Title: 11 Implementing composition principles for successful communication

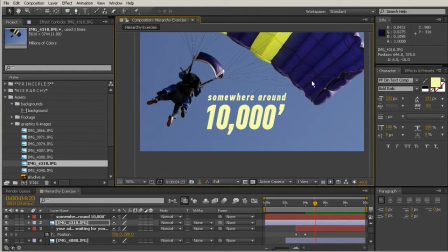Now you may want to leave those the same color. You may even want to come in there and make it this blue color here, or maybe this purple color. It's all just about experimenting to figure out what's the best message and the best way to communicate all these different things together.
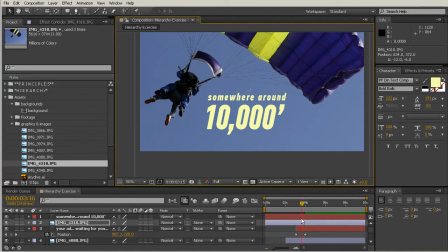Now I need to go ahead and add a little bit of an animation to this, so right about here where that last keyframe was is where we'd want to start that. And I'm just going to use the same technique that we used earlier where this feels like it's kind of falling in from the sky. So I'm going to go ahead and bring up the position keys, and we'll just set that up there.
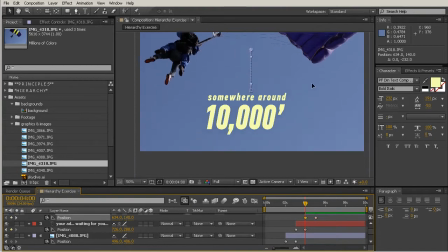And then this one I'm going to move up.
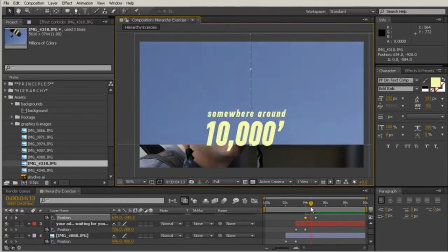So now we have sort of this sort of animation.
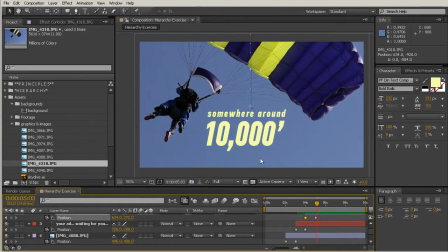And then this piece of text, maybe we want to bring in from the bottom. So I'll go ahead and hit the P key for this, and we'll just move forward about a second, hit that stopwatch, and then move that down out of frame.
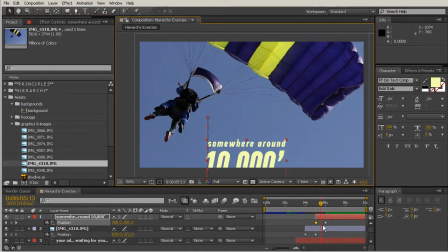Okay, so now we have our text coming in right as our parachuter kind of hits there.
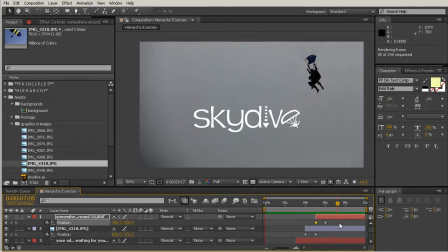So let's watch just a quick run preview of what we've created so far. And we have more text here that we could work with, but the main goal of this composition is just to really get you to see how to break up your different pieces of text with different images.
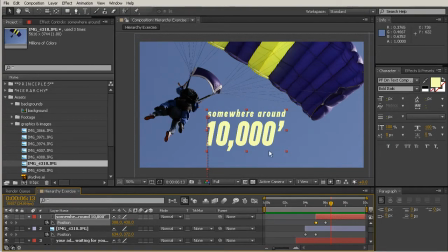So we're creating hierarchy by breaking the message up into kind of different just bite-sized chunks that are easy to digest with that picture. So if we had taken all of the text and put it on top of one picture, maybe not as effective as if we would have just grabbed a few little bits of
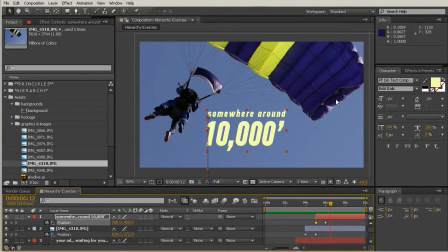that message and then figure out which pictures went best with them. So we established hierarchy throughout the whole shot.
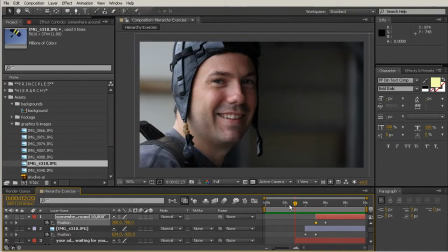We started out here, our title was the most important, then we came in here, added our person that was in our picture,
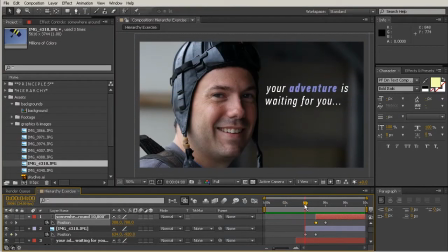and then we did this a second time with our second person and the next bit of text.
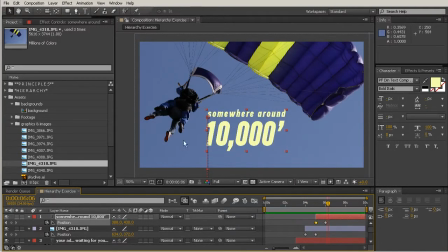And then as we move through, it becomes more exciting. So it's sort of telling a story.
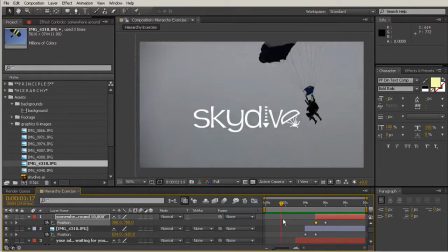Now, one of the things I'm noticing as I'm watching this through is that we really didn't give enough time for these things to be read on their own.
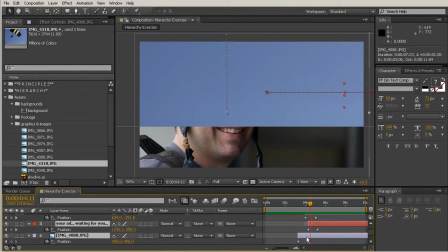So I would probably want to come in there, kind of push this back a little bit so that my first
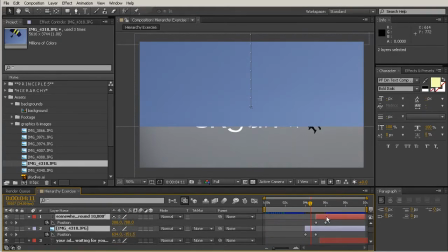skydive image has a little more time. And then this one as well, push that forward a little bit more.
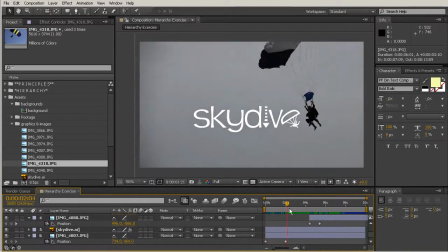So now this just kind of is going to sit here for a moment. So you can just take in that message, get this read,
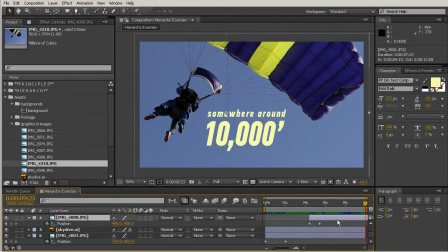and your viewer doesn't feel rushed to read what you have and then feel like, oh, I missed that. I don't even know what that was talking about because it went too quickly. So that's a big part of your hierarchy too.
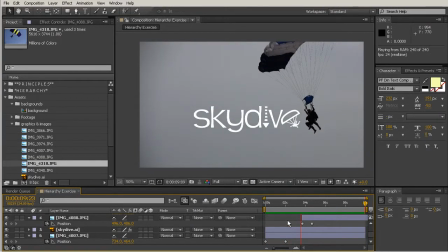You want to make sure that you're not animating so quickly and getting from one image to the next that it just starts to feel overwhelming.
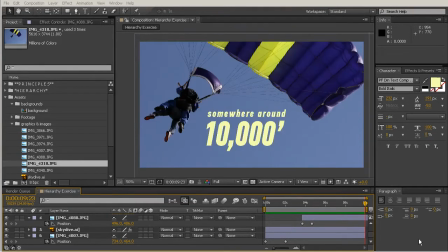So in this lesson, we did a little experiment with hierarchy and just talked about how we would organize text with images in a composition that needs to convey a specific message.